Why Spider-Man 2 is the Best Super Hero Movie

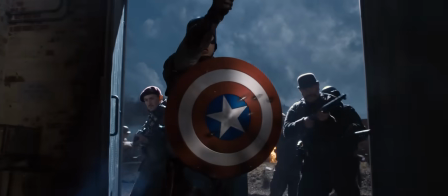(0:00)
Superhero movies are without a doubt the most successful genre in film.
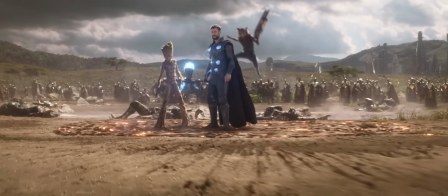(0:04)
They succeed in both entertaining audiences with spectacle that is often unmatched as well as taking money from our wallets,
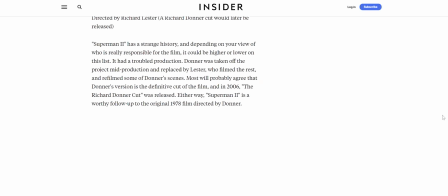(0:10)
but I can't help but feel like there's something missing from most of the superhero movies that end up in top 10 lists.
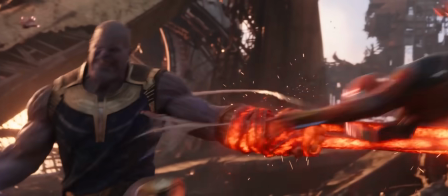(0:16)
Obviously movies like The Dark Knight and Infinity War are incredible and deserve every bit of praise they get,
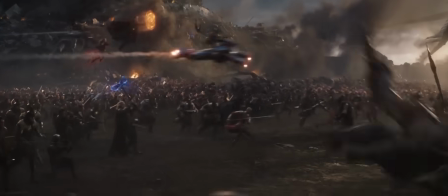(0:21)
but though they can intrigue me, amaze me, and entertain me, they don't really inspire me.
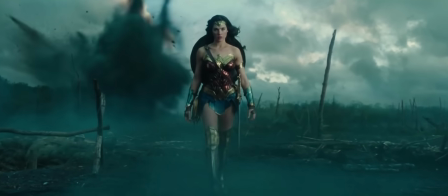(0:26)
None of them ever make me feel like I too could save the day in my own daily life and rise above my own challenges.
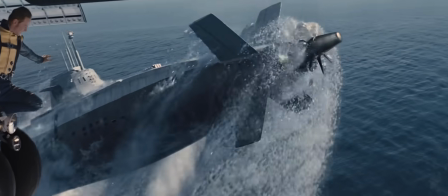(0:32)
They make me feel the opposite, like I'm helpless and I need someone who is stronger, smarter, funnier,
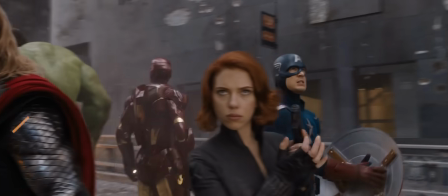(0:37)
and more attractive to save the day for me, and if it's not one person then it's a whole freaking team of them.
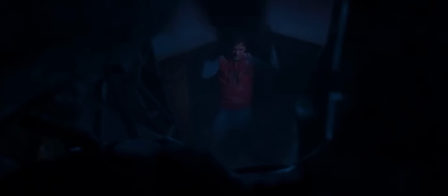(0:42)
But what if there was a superhero movie where the hardest thing the hero had to do wasn't lifting something heavy or sacrificing themself for half of all of life in the universe,
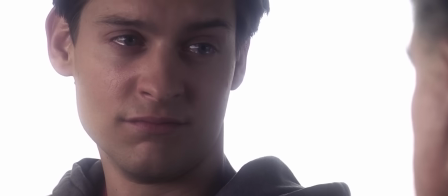(0:51)
but just figuring out what they really want in life?
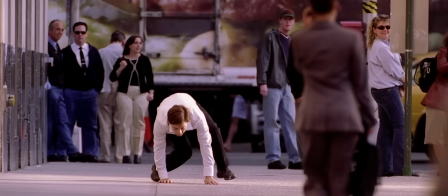(0:53)
What if the hero wasn't a god or a billionaire, but actually someone dorky, average, and struggling to pay rent?
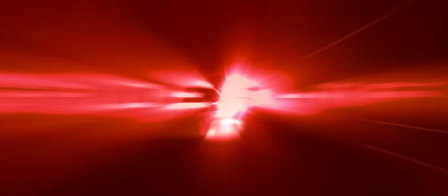(1:00)
I'm obviously talking about Spider-Man 2, and I know I'm nowhere near the first to talk about it, but it's one of those movies I hold really close to my heart.
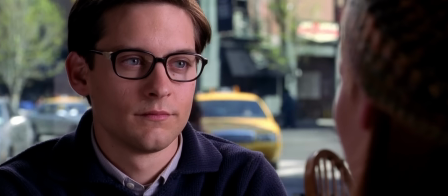(1:07)
First because of nostalgic reasons, second because the film's themes and story is about something that I believe we can all relate to, and third because the movie is a damn masterpiece.
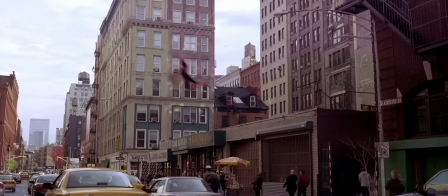(1:19)
Released in 2004 and directed by Sam Raimi, Spider-Man 2 picks up where the first one left off and follows the consequences that being Spider-Man has on Peter
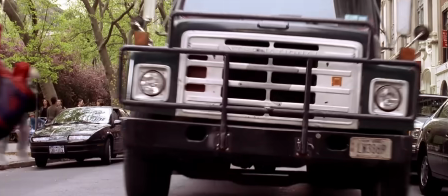(1:26)
Parker's personal life as he struggles between fulfilling his responsibility and going after what he wants in life,
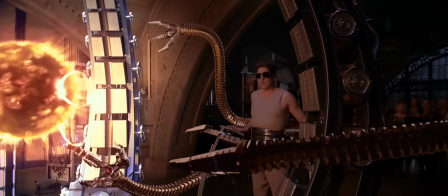(1:31)
all while fighting against an eight-limbed villain consumed by his own ambitions and desire.
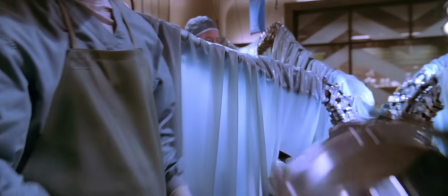(1:36)
Spider-Man 2 does things that most superhero movies today don't, and not only that, but it does them incredibly well.
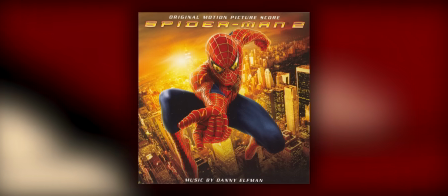(1:42)
Danny Elfman's score, which to this day is still criminally slept on, has in my opinion the best superhero theme ever,
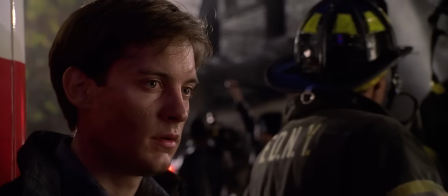(1:48)
not just because it sounds amazing, but because it's an accurate representation of the character, which is something I believe superhero themes should strive to achieve.
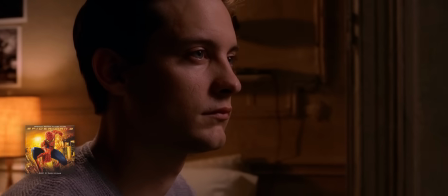(1:55)
The start of the theme reflects Peter's humility and unassuming character. Next, his powers and the wonder behind it.
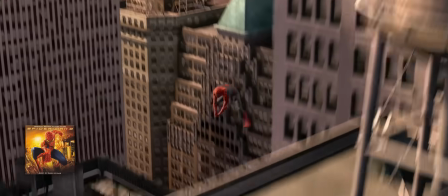(2:07)
Some parts of it perfectly capture the energy behind Spidey's swinging.
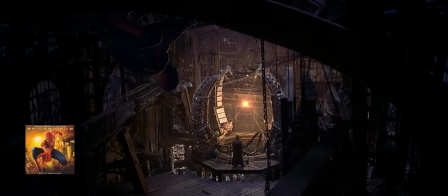(2:13)
A whole section of it is actually Doc Ock's theme, and yes, this part is different for each film.
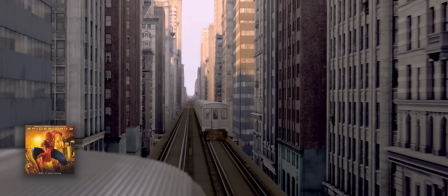(2:20)
Another part emulates Spidey's perseverance and determination to save others no matter what it personally costs him.
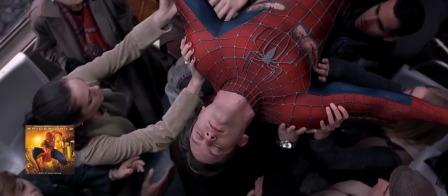(2:28)
And finally, the ending, which reminds us that Under the Mask is a regular person with hopes, dreams, and people he loves.
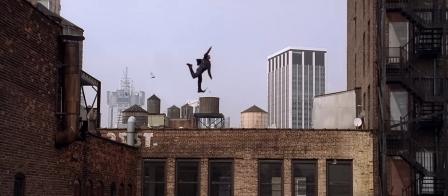(2:37)
The fact that the theme dedicates so many parts to the different aspects of Spider-Man, from the person he is under the mask,
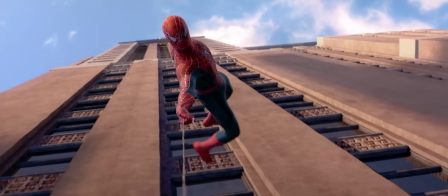(2:44)
his powers, and even his enemy, allows for moments in the film to shine even brighter.
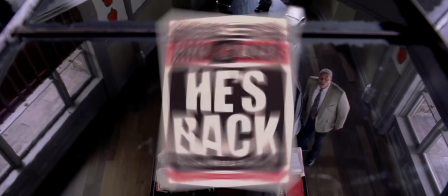(2:48)
Let's take for example the part where, spoilers, Peter returns as Spider-Man after getting his powers back.
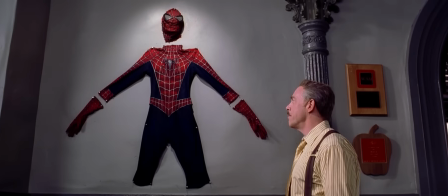(2:53) Spider-Man was a hero. I just couldn't see it.
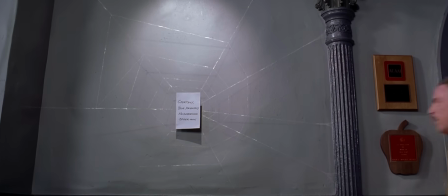(2:59)
Notice the music plays a variation of the part in Spidey's theme that represents his powers.
He stole my suit! He's a menace to the entire city!
Then when he's swinging it, plays the swinging part.
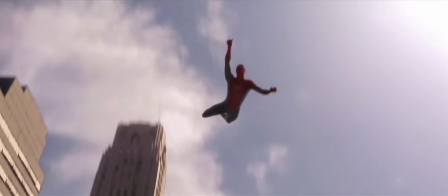(3:15)
And to top it all off, there's this transition to Doc Ock that's both visually and musically perfect.
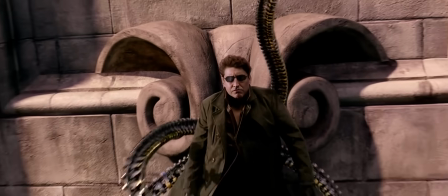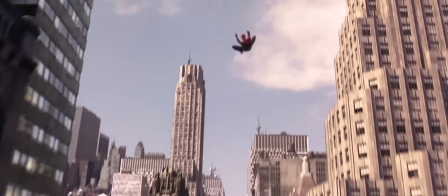(3:25)
It's perfect. You could turn the screen off and just listen to the scene and you would still understand what's going on in the story.
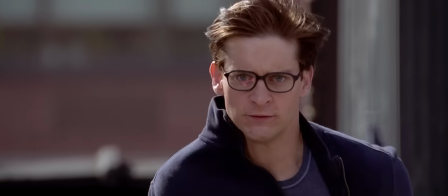(3:31)
Another great thing about the way this movie uses the score is that since it uses it almost all the time, whether it's during a conversation,
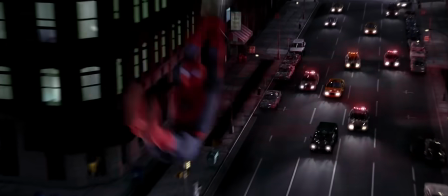(3:38)
a fight, or an important character moment, the score becomes familiar and even comfortable to us as an audience whenever it plays. movies.
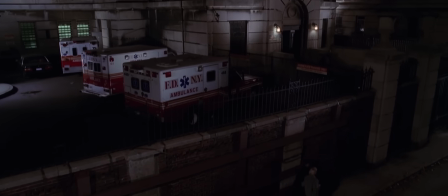(3:45)
This makes it so that when it doesn't play during a scene, it makes us feel tense and vulnerable.
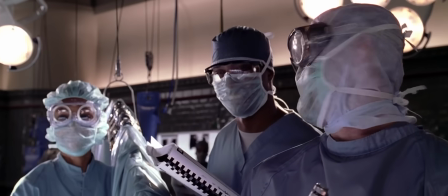(3:50)
Like for example in, spoilers, the hospital scene where the surgeons are trying to remove Doc Ock's arms.
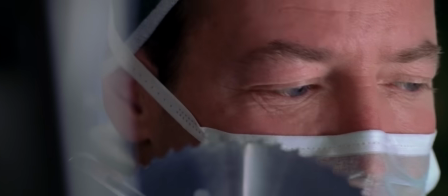(3:58)
The lack of music in this scene makes it cold and full of dread.